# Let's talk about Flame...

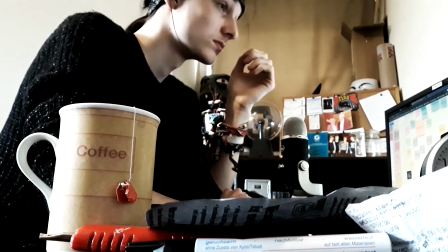0:03 Good morning, it's Kai here,
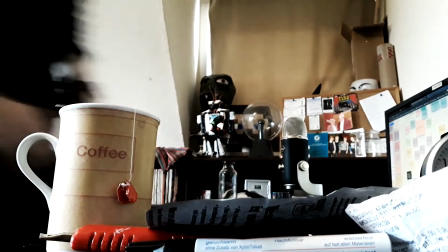0:05 and welcome to an over-pretentious explanation of how I made a 1.5 minute short film that I did as a homework.
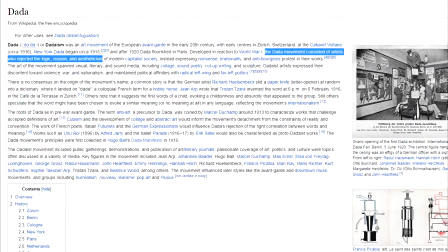0:13 So how that came to be was we got an assignment to create 3 Dadaist artworks.
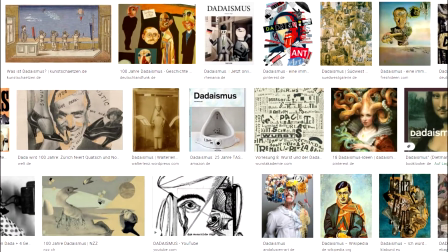0:20 Every week in art lesson we had 1 hour to do one artwork.
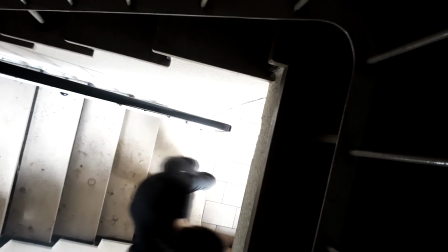0:25 And that week where I created the short film Flame, as soon as we started the assignment,
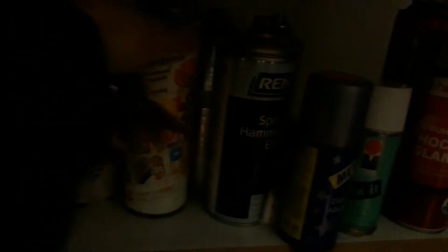0:31 I thought I'd make a painting or graphic.
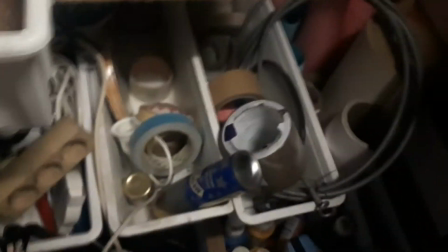0:36 I went to the basement to look for black spray paint, which we didn't seem to have.
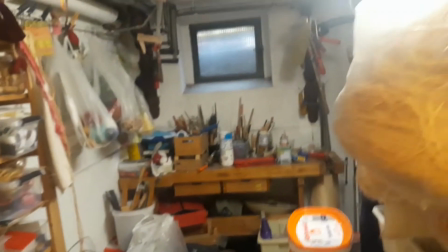0:41 But when I left the room in the basement where we have that sort of stuff, I looked back into it and I saw someone standing there.
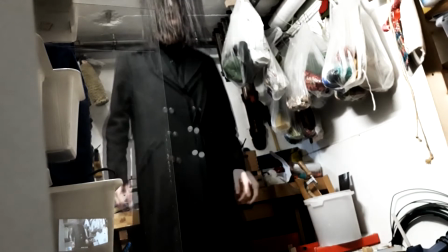0:50 I didn't actually see that, I'm not hallucinating. I mean, that's my mind fabricated this image.
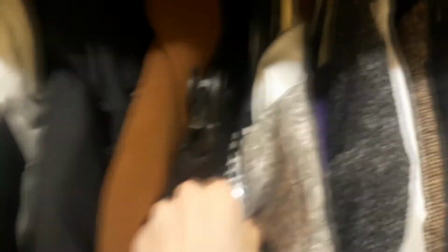0:56 I thought of that shot. So that was it. I went back to my room and looked at what I could wear for that shot.
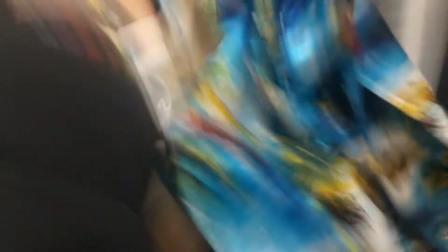1:04 And when I found that black coat, at first I thought it's good, but then I remembered already having a character with that as a main feature.
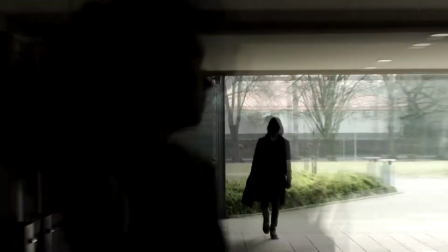1:12 But I went on anyway with sort of the mindset that this might be a prequel to that short film,
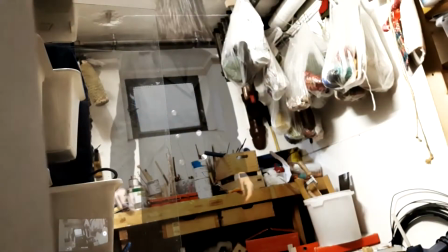1:20 the backstory for that character maybe. That's how I connected it to Lemniscus, which was a short film for the Pictorius.
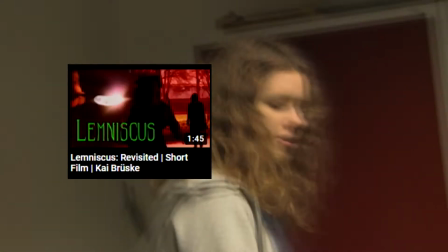1:28 It's this video, I'll link it somewhere.
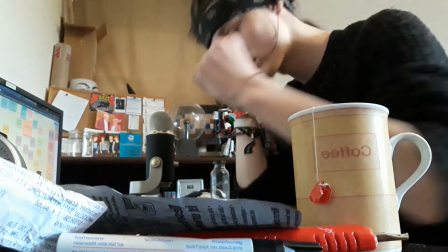1:30 The first shot I recorded was this shot of the character named Jan waking up,
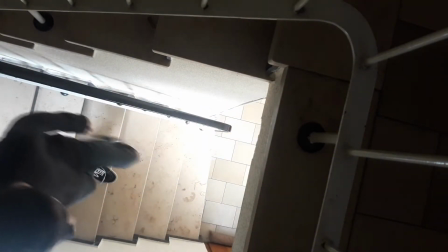1:37 and this shot right here of the character walking down the stairs might be my favorite shot of the short,
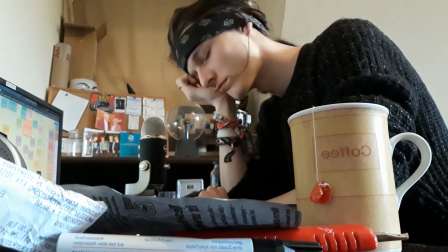1:43 just because of the camera angle I managed to get here. Me waking up was the first shot I filmed and the only one that I filmed in forwards motion,
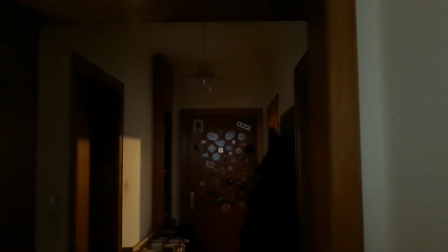1:52 because for all the following shots of me walking to the basement, I performed the action backwards and then reversed the clips afterwards.
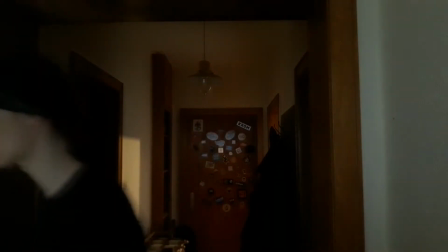2:03 Now, the effect that's achieved by performing the action backwards
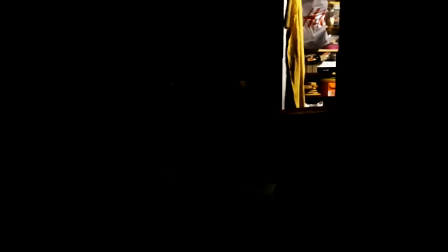2:09 and then playing it in reverse in editing is that everything sort of feels off.
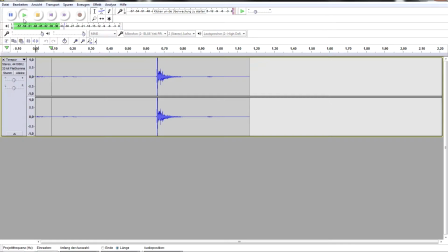2:14 The most noticeable change will probably be the sound, because you don't have the sound hitting and then fading out.
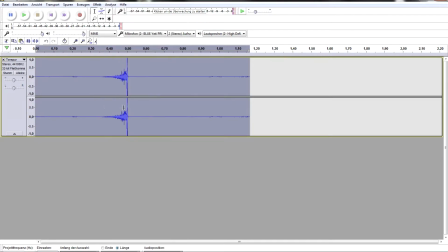2:23 You have that reversed. The sound creeps itself in and then abruptly stops when it actually happens.
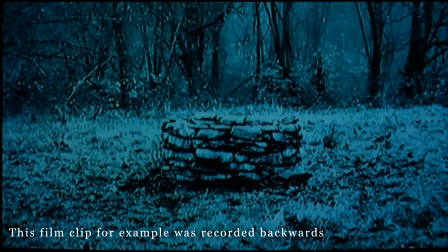2:28 And then visually it's not that different, other than the motion is kind of wonky.
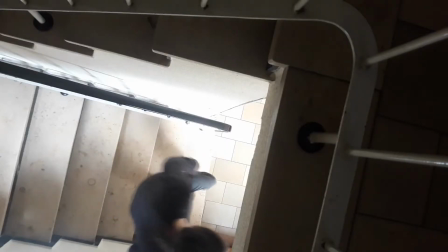2:35 It looks kind of weird when someone walks or moves. And then especially when there's interaction with the environment.
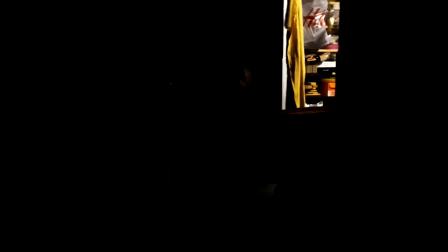2:42 It's little details like this curtain shot. In reverse, it makes the curtain move before I even touch it. And it's just small things like that that make the whole feel like something's wrong, like there's something going on.
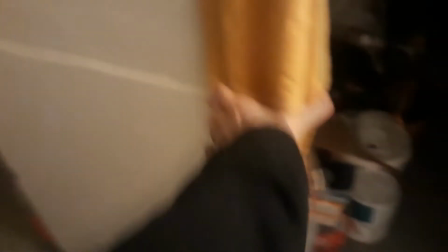2:56 At first I didn't think I'd put the curtain in, but I left it in specifically because it looks kind of weird and out of place.
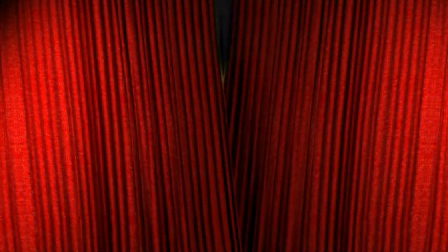3:05 I also like the association with curtains, that they like the reveal of things. I'll have a little clip of David Lynch talking about that, because I think he has some interesting views on that.
There's a thing about curtains. You have a chance to go into another world.
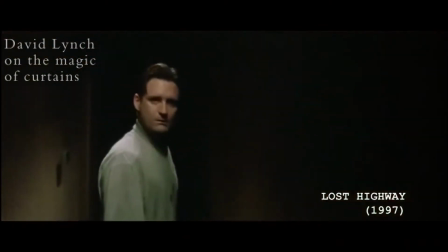3:27 I like curtains. Curtains, I always say, they hide something, and they can open and let us into another world.
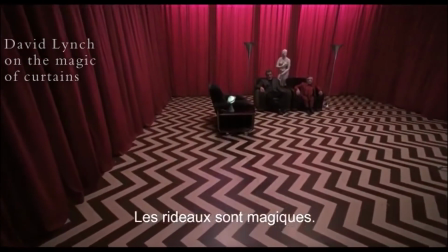3:40 Magical. Curtains are magical.
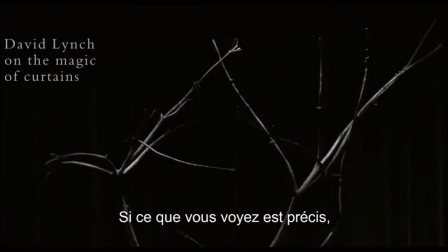3:46 And if the things that you see are specific, they indicate a bigger world.
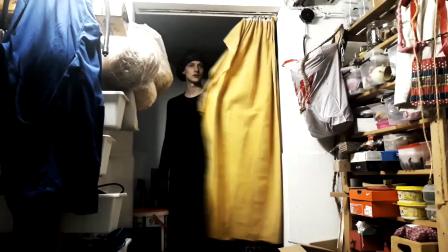3:52 And what the curtain in this world hides is what Jan is about to see, the dark version of himself.
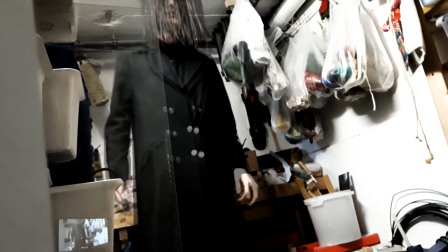3:59 When I filmed this, I put all the things on, but I wanted to change the costume from Lemniscus, where it first appeared, the character.
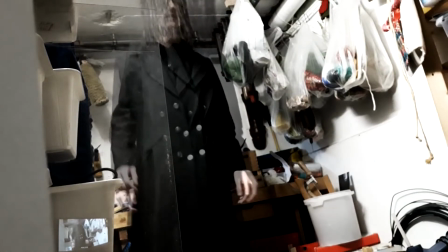4:08 I wanted it to be more human, more kind of an in-between between this version of him and the later version of him.
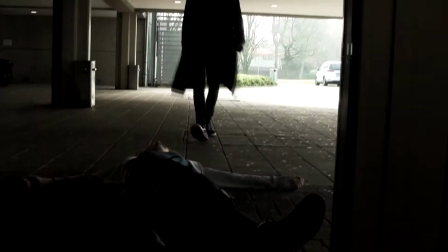4:15 So I left the mask so you could see his face,
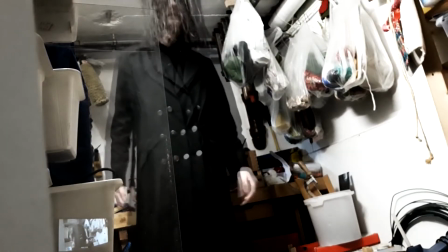4:20 and I also gave him a shirt and buttoned it up all the way to the top, which gives sort of a sophisticated feel,
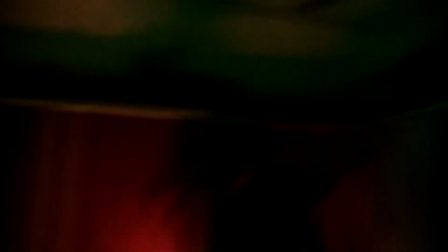4:28 more civilized than the more demonic brute force version we would see later.
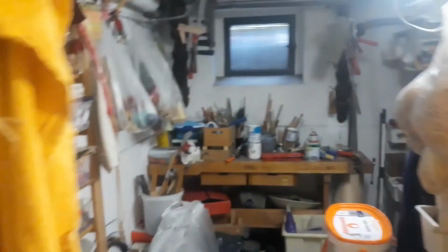4:34 So I set up the camera angle and stood there, moving just a little bit.
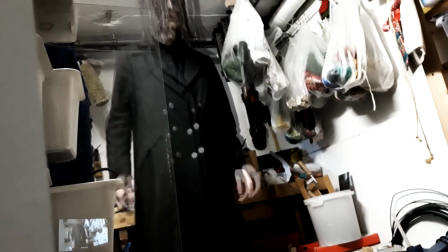4:40 For this wide shot I layered 2 of them over one another, and then in this close-up of my face, the sentence I say,
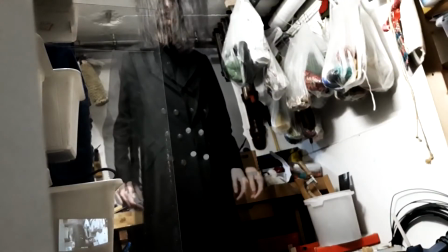4:47 it's not something where I know particularly what it means, but that's not the point.
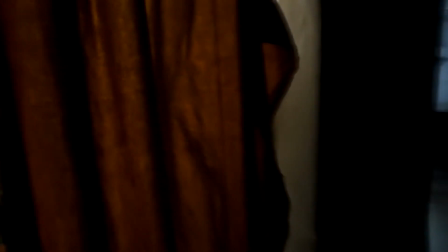4:54 I kind of just, I thought it would fit the feel and I think it should give an indicator of what I saw in this.
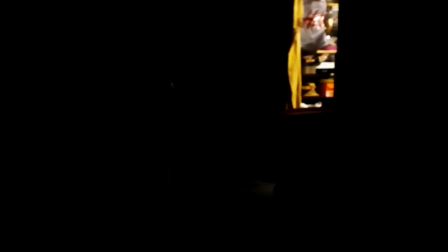5:03 When I recorded this in the basement,
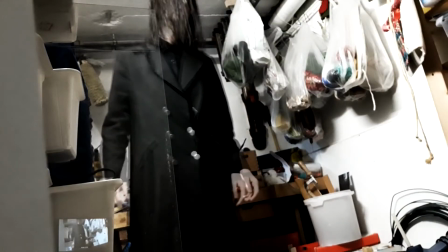5:05 I just said the sentence a few times and then layered that on top of each other 3 times, and that would sound like this.
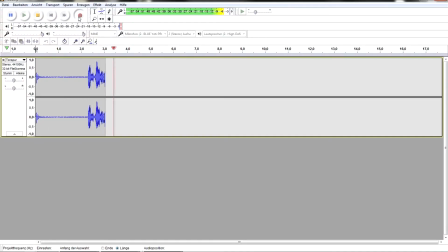5:16 But I didn't want to leave it at that. Still leave the original tracks there, but dub another line over it,
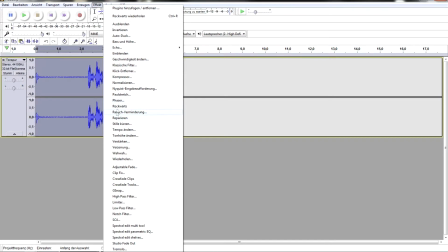5:22 which I said backwards and then played backwards again like the footage, so it would actually be spoken the right way.
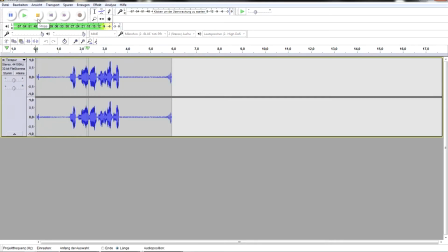5:29 And that sounded like this.
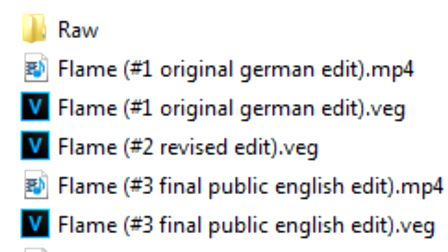5:34 In this original one, I said, ich weiß nicht mehr, wer ich bin, which I sent to my art teacher in that lesson.
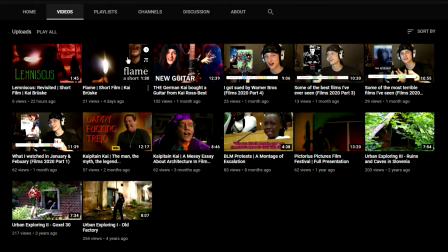5:42 I shot and edited the entire thing in that hour. Because I rarely upload, I thought it would be cool to put this on my YouTube channel.
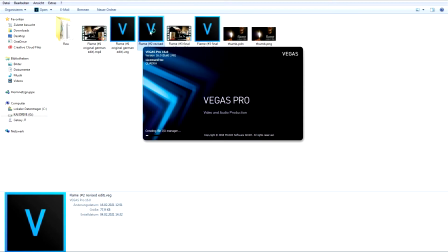5:48 But there were still some things I felt that needed tweaking before I could feel like I had finished this.
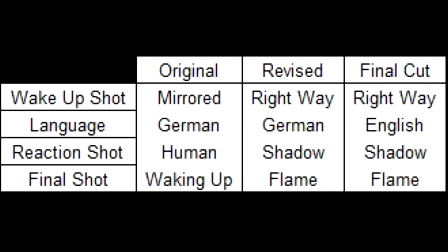5:55 I'll have a chart with the differences between the cuts right here, and you can see that the only difference between my revised version and the final cut is that I dubbed over the language and changed it to English,
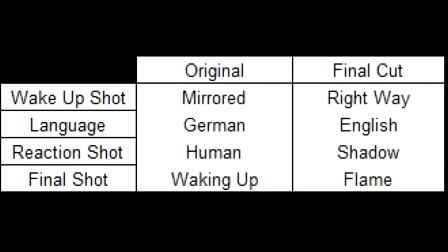6:07 so we're just gonna ignore that middle thing and look at the differences overall.
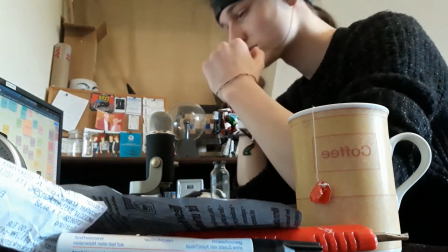6:11 So that opening shot I talked about earlier, I recorded it with my phone, and because I used like the inside camera,
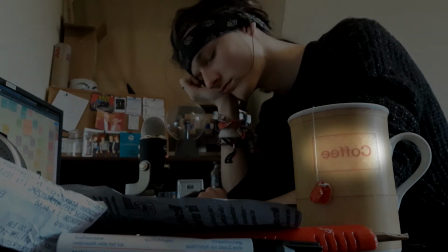6:18 the phone automatically flipped the image, which landed like that in the original version.
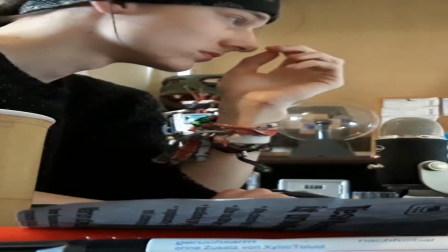6:24 I mirrored that back, swapped it around to the correct version, not too big of a change.
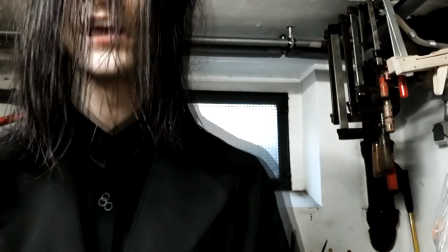6:29 Like I said, the language, which only basically affects this one main sentence here,
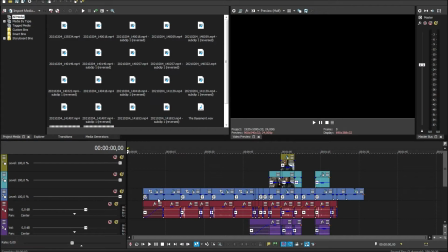6:34 but then at the ending I changed some stuff to kind of fit the less
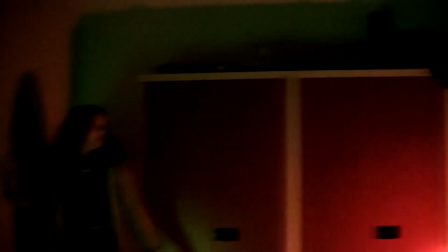6:40 Dadaist and more structured idea that this might be a prequel.
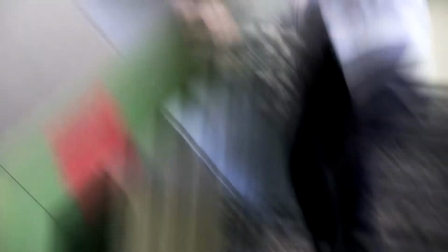6:45 So the Dadaist, kind of not planned with a meaning version,
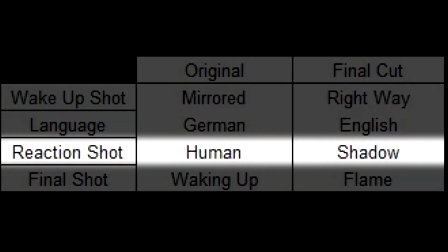6:49 had a reaction shot to the dark version of Jan from himself.
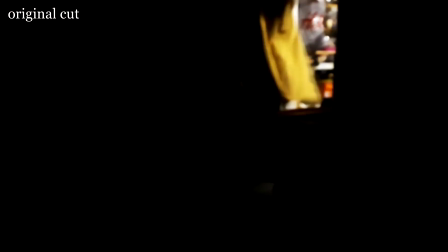6:55 I cut that out for the final version to give sort of a more ambiguous feel,
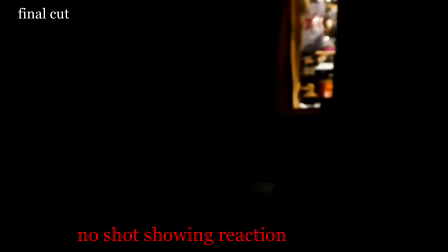7:00 because after we cut to the dark version, we don't see a normal human in that short film again,
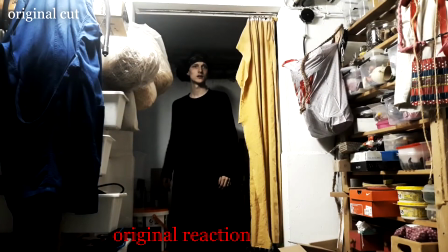7:06 and I felt like cutting back to his reaction, showing that he is perfectly fine,
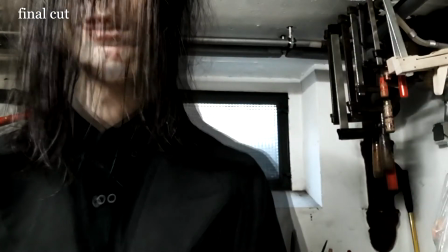7:11 kind of gives a safe feeling to the audience, with which I felt that showing this shadow shot was way more effective.
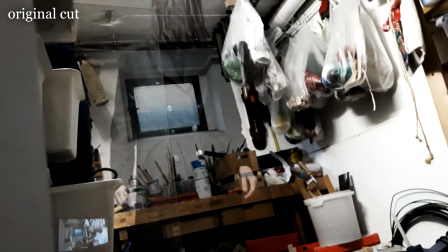7:19 And then I changed another shot, or cut it out rather. In the original version, after the flame comes up again, I repeat the waking up shot.
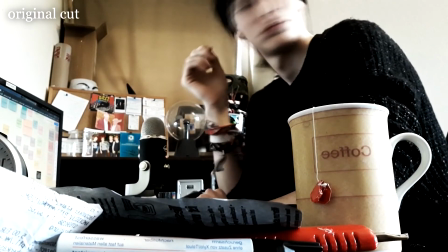7:28 I cut that because I didn't like the implication that all of it was just a dream, and ending on that more vague,
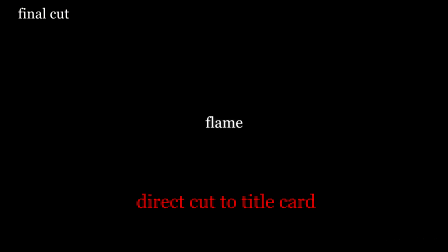7:36 ambiguous note kind of left a more dark feeling than showing, oh,
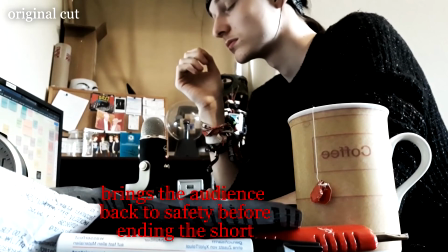7:41 it was just a dream, he's really safe.
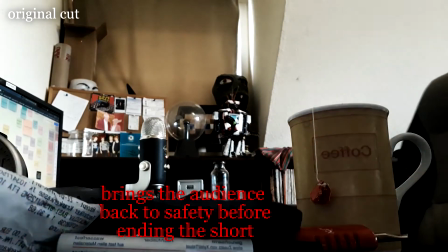7:43 So that was the thought behind those differences in editing, which aren't a lot, but kind of changed the feel of the whole thing.
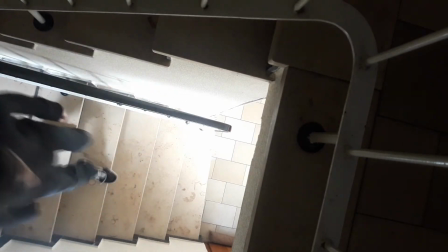7:52 Half the people are gonna say that the prequel that I made up on the spot to a short film that we made up on the spot doesn't make any sense,
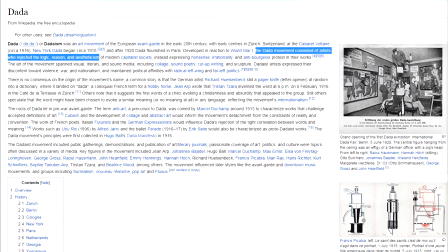7:59 and the other half are probably gonna say that it is too thought out to still be Dadaist.
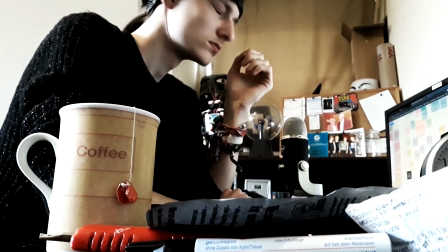8:04 And to the latter, I say that I really didn't think about what I was doing until after the fact, where I kind of pushed it into this direction.
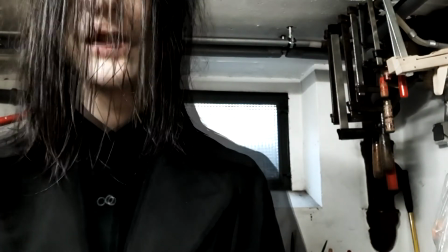8:12 And to the former, yeah, no, it doesn't. Deal with it.